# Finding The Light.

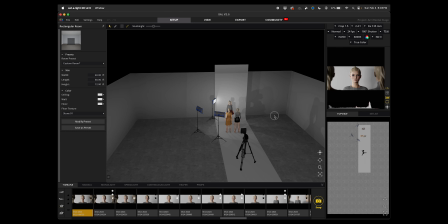This is kind of where I get into maybe we don't just do complete hard light.
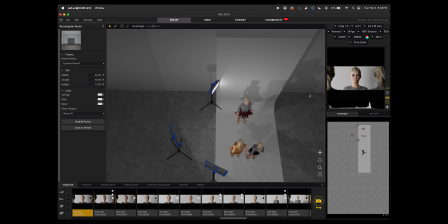Maybe we have some panels here and have it look like somewhere between hard and soft,
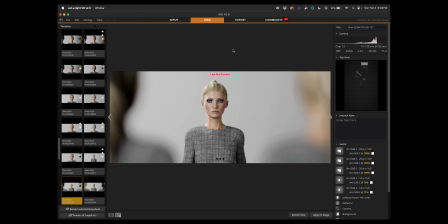but I still went on to pre-light with hard light.
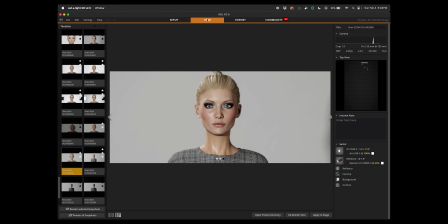I ended the 3D development right here, went to the studio, did the pre-light, had something similar set up to this, and then got home and switched over to something more like this.
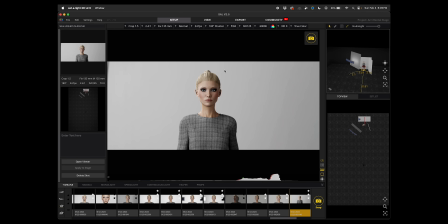After a lot of iterations, I felt like this was in a different type of world. It felt soft and hard to me.
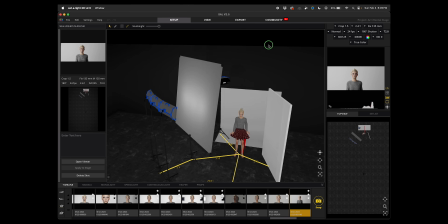It started with me having a light source off to the side, maybe 45-degree angle to the camera. I moved the key light towards
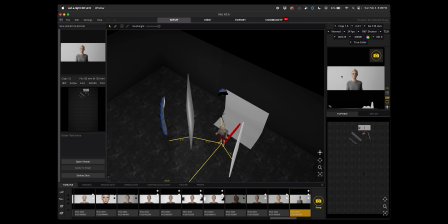the back wall in order to get the back wall to be lit exactly how I wanted it to be lit.
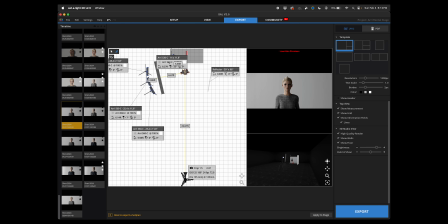And I have all of our measurements here. You can export all of these measurements, and then you see a little behind the scenes image here and the shot right here, and you can render out this whole entire frame right here and bring it to your shoot.
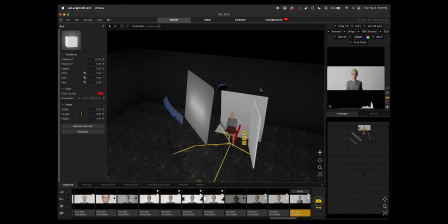We have our key light here, which is multiple lights shooting through diffusion, an 8x8, and I did end up using an 8x8.
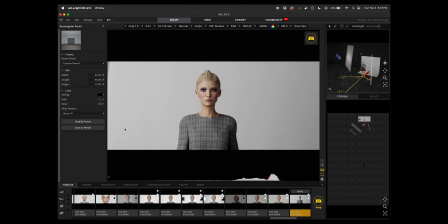The background was feeling right to me. It might be kind of hard to see it right here, but there is a gradient from brighter to darker, similar to her face being brighter here and darker here.
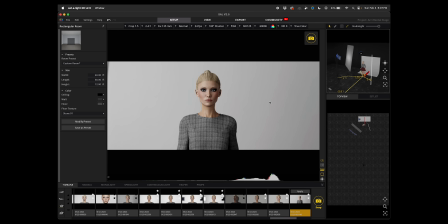And this is not the final image that we landed on, but this is the image that I was like, oh yes, this is the approach I want to take when going back into the studio.
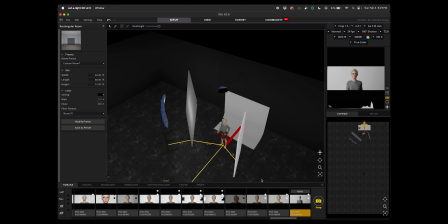The distance from the key light to the background is very crucial because let's just say we moved everything back,
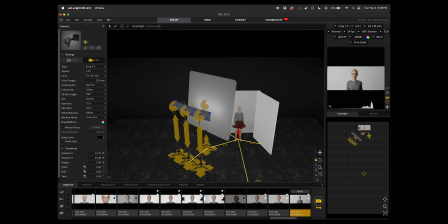including the camera and the backlight. We just moved everything.
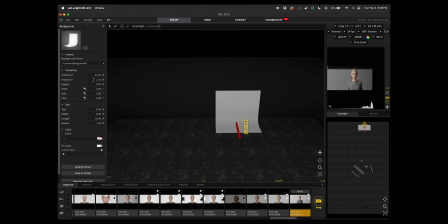I'll make it extreme, and then I'll make our background wider and taller.
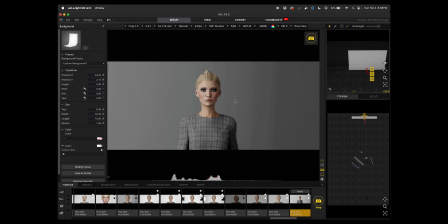So this is not a fully rendered frame, but this software will live render. Like if I were to move something, you can see it renders out. And I'm just on a laptop right now, so the fact that this does this as quickly is great. She looks not in the same world as the background here,
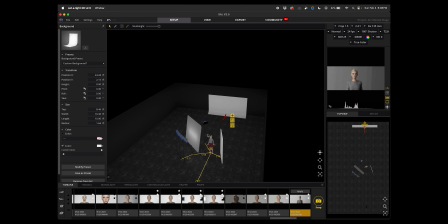and that is due to the distance that all of this is from the background. And I could light the background, which is a typical thing that is done,
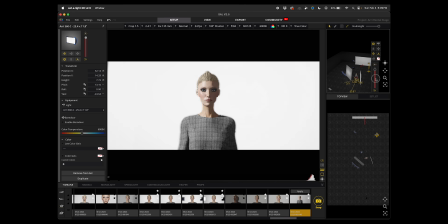and then I would reduce, let's say I'll go to 50% on these lights because they look too bright to me,
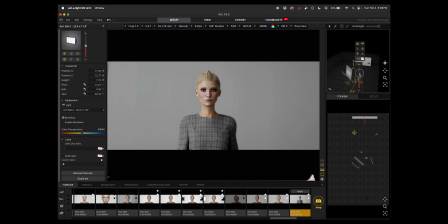and they would probably need to be higher. Let's just go to 80.
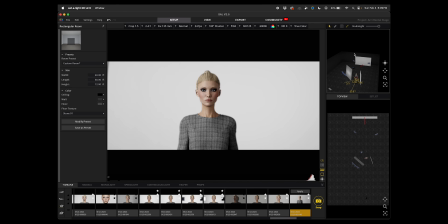This is another reason that I love this software and that you're absolutely missing out if you don't use it, because you can test out things so insanely rapidly. This will like change how you operate. But anyways, now we have a scene where the background is lit independently from the talent.
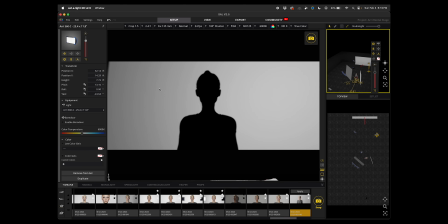So if I were to just solo these, we can see that the background light is not touching her at all.
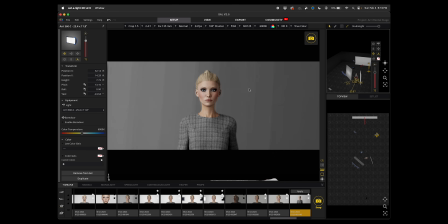The light from here, while it is affecting the background, it's not getting it enough where it looks real.
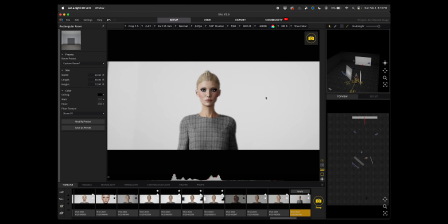I felt when I was late night doing these tests that this also didn't look right. If she was delivering a message to camera and it needed to be super traditional in the lighting, maybe something like this would work. Maybe I would reduce the lights a little bit, but I'm gonna go back to what we had before. You know when you're in a greenhouse and the ceilings and walls are kind of like frosted and it feels like you're in a different world? Something about when I saw this,
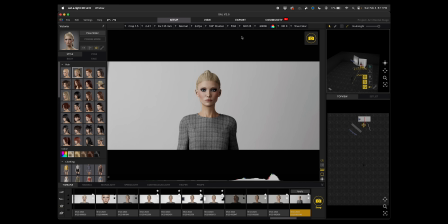it felt like I was in another world that had like a slightly different atmosphere than we live in, and it still looked like natural, but natural from a different world.
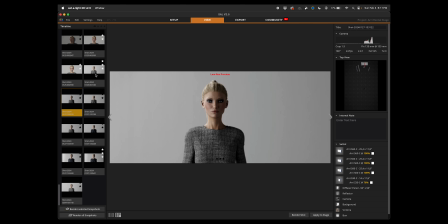So I moved on to actually removing the bounce, which we can see here,
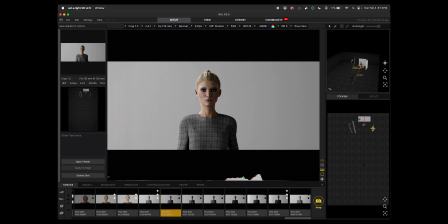and I actually moved the bounce just further away a little bit.
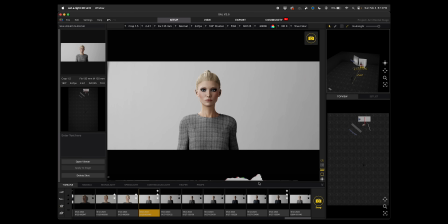So we can see in this shot, the bounce is right here, and in this shot, the bounce is a little bit further away.
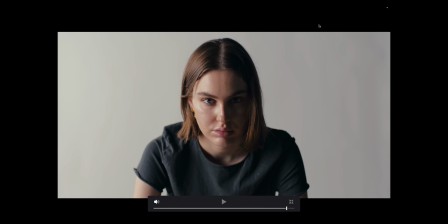So we can see this shot here, and we can see our shot right here. Similar vibes here. This is actually extremely close now that I'm looking at it.
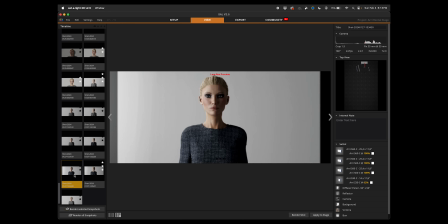Then we changed the wardrobe and kind of tweaked out, do we want to see the edges of the seamless?